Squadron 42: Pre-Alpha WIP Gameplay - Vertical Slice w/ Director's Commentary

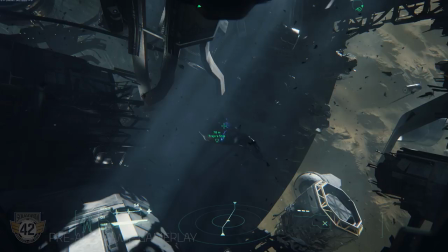stealthy type approach to it but you know you could just as easily say you know screw it i'm of just fly right at
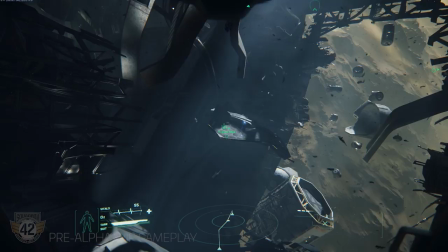it and just open fire and try and take them head on and that's a viable way to yeah yeah that's part of i mean we can talk to it when
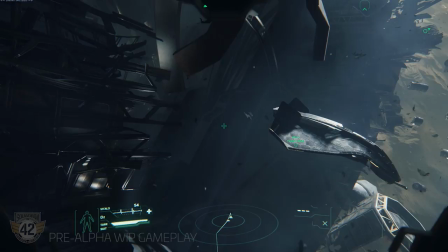we get a bit lower but that's not that would be in the final game way better signposts where you get down you have your uh you
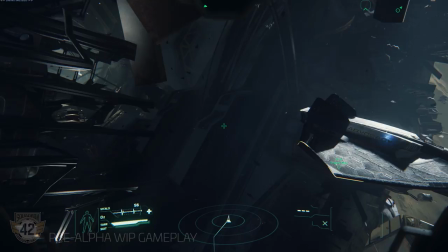know options of like because the reason why you'd fly low is you know the slavers have a whole bunch of radar and aa guns set up which
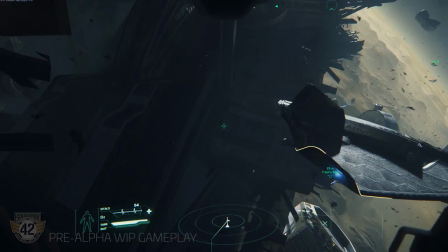will you know basically take you out if you're flying too high so you've got to get low under it but you can decide you know where we
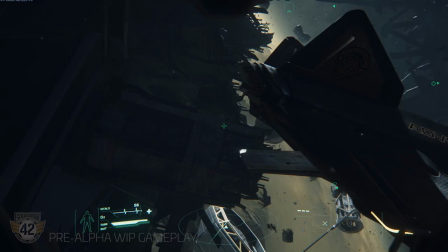land is the back entrance that's shut down right but you could go in the front door and really just go out in a straight wall brawling
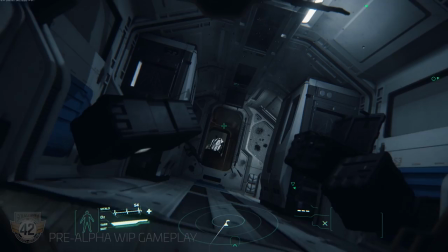out fight it's kind of up to you i gotta mention the rendering here though there's the the volumetric fog the the the new fog tech the hr fog
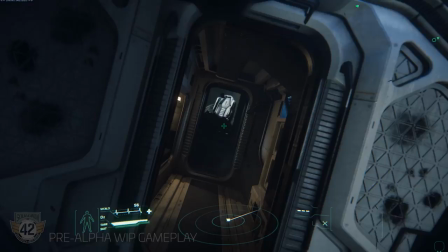tech plus the shadows plus the sun plus the dynamism of the thing moving around you've got shadows moving crawling across the ship and all these kind of things it's just and so yeah nobody really takes it this
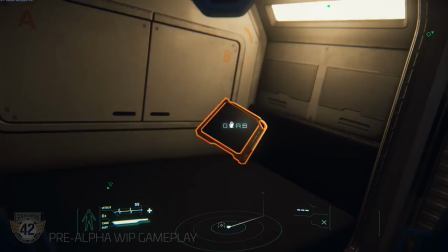far yeah yeah no it really gives you a nice mood i mean there's also there's like there's a gun there
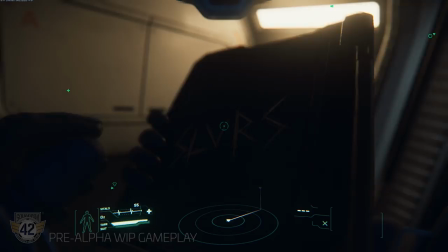I think we're going to have a bunch of personal possessions from Trejo. And you can't see here, but it actually says Slavers on the back.
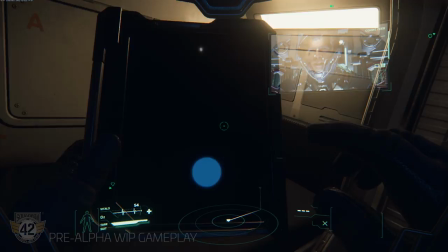I don't know why, maybe it's just how it got crunched when we created it so it would go on YouTube.
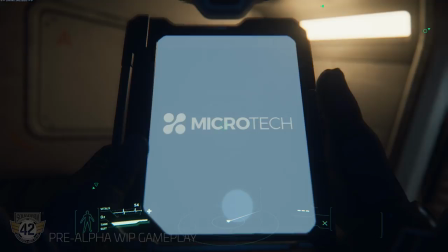But it's a lot more subtlety when I'm playing on my screen. And we're still dialing in the RTT things, especially in the interior of the helmet.
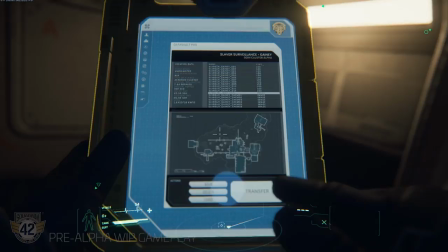So that's now like an RTT projected into the helmet glass. So that's, you know, the positioning probably a little bit. it's a little washed out right now.
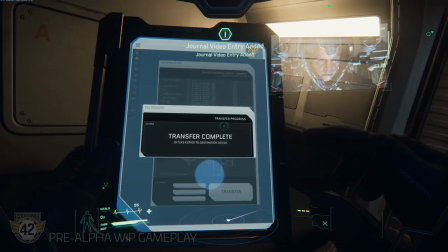Yeah, and we're actually missing, we've got some sort of a first-person glass shader that we're going to use for your visor and your cockpit.
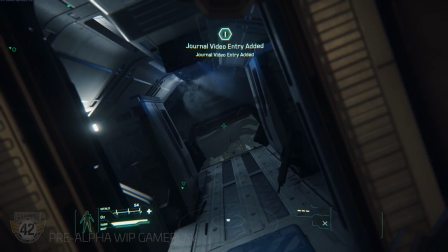There'll be subtle, it won't be as heavy-duty as the glass shader you see from third-person, but it'll give you a slight feeling of being encased in glass, which I think will be useful here,
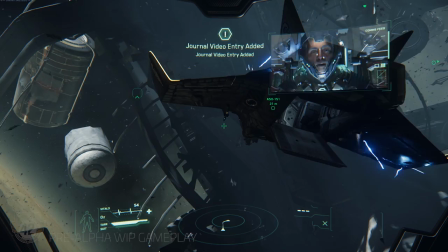because you don't really feel that there's a helmet on here. But we don't want something that will have a big glare get in your way, so there's a sort of in-between it.
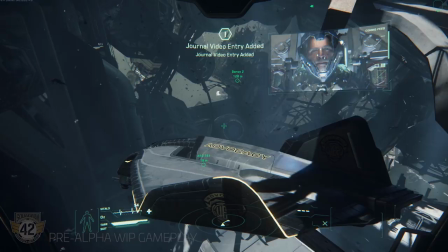And I have to, by the way, I have to call out, I mean, we haven't talked about it, but the music. Oh, yeah.
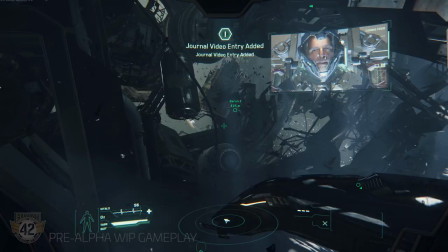Jeff Cinelli has done an amazing job, and the music adds so much to the sense of flow in what we've shown here and will be in the game.
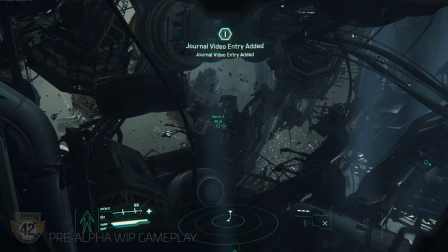And we've really approached it with a very sort of filmic, I mean, Jeff's a big film composer.
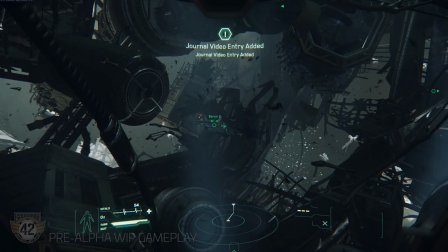I mean, me and Dave worked with him on Outlander, which was fun, but he's done a lot of other things most recently.
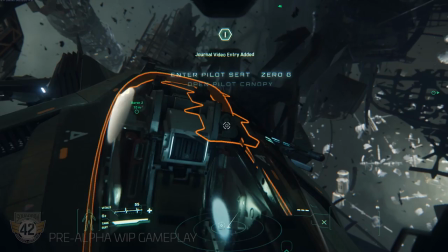The most recent Pirates movie, and he's worked with Hans Zimmer a whole bunch, and he's got a big long, did the Pacific, did a whole bunch of other stuff.
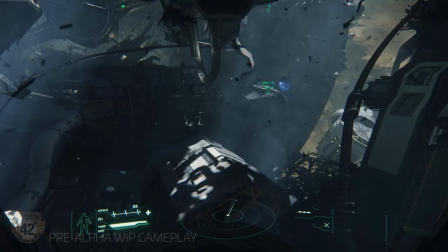And it's great because we've got what we call this music logic system which is sort of an evolution of
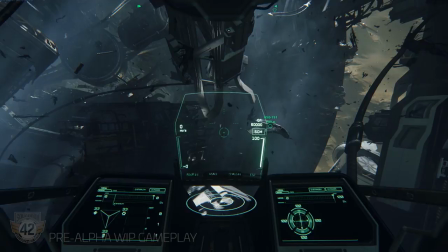a long time ago on Wing Commander there was kind of the origin effects which was this idea of the dynamic music.
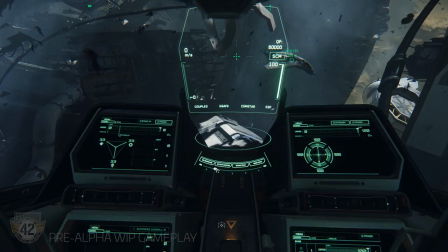But this is a whole other level beyond that in terms of being able to sort of move
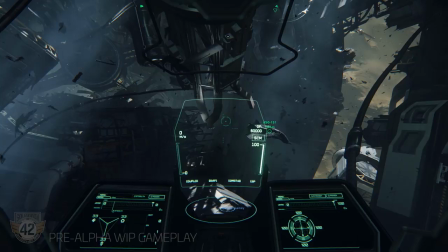and modulate between different pieces depending on what's happening or what point you are in the story or the mission or whatever. and,
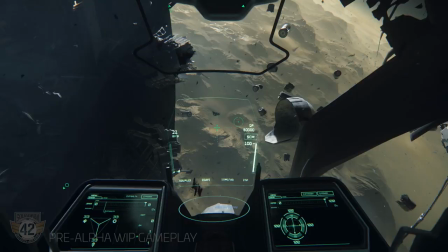you know, you're kind of sort of hearing it here. And I think that is, again, another element that you may not think of,
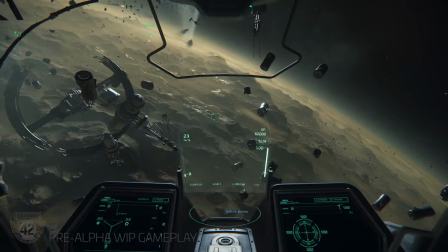but it really adds to the sense of, you know, place and mood. That view is just incredible.
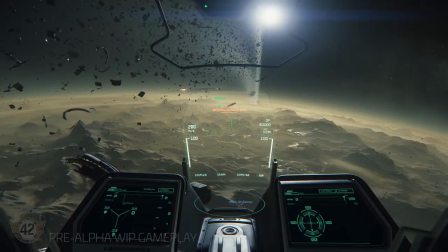With the infinite view distance, it's just a different experience. And again, everybody will be used to this being a skybox or something.
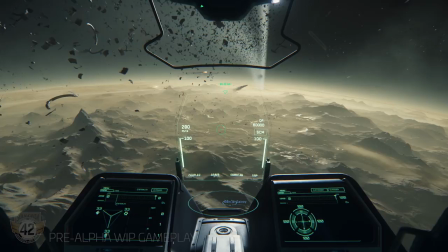The fact that, again, we've gone from the Idris through Shubin through the Coil. That's why Sean is going to come to every person's house and remind them while they play that it's not a skybox.
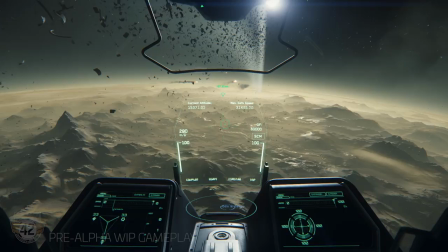This is not a skybox. That's the thing. That's the difficult thing with the tech. That's what makes all of this harder. It's the scale. I know people are like, oh, the frame rate is low right now. Yeah, we know it's low, but no one else is trying to update or render or simulate this much stuff.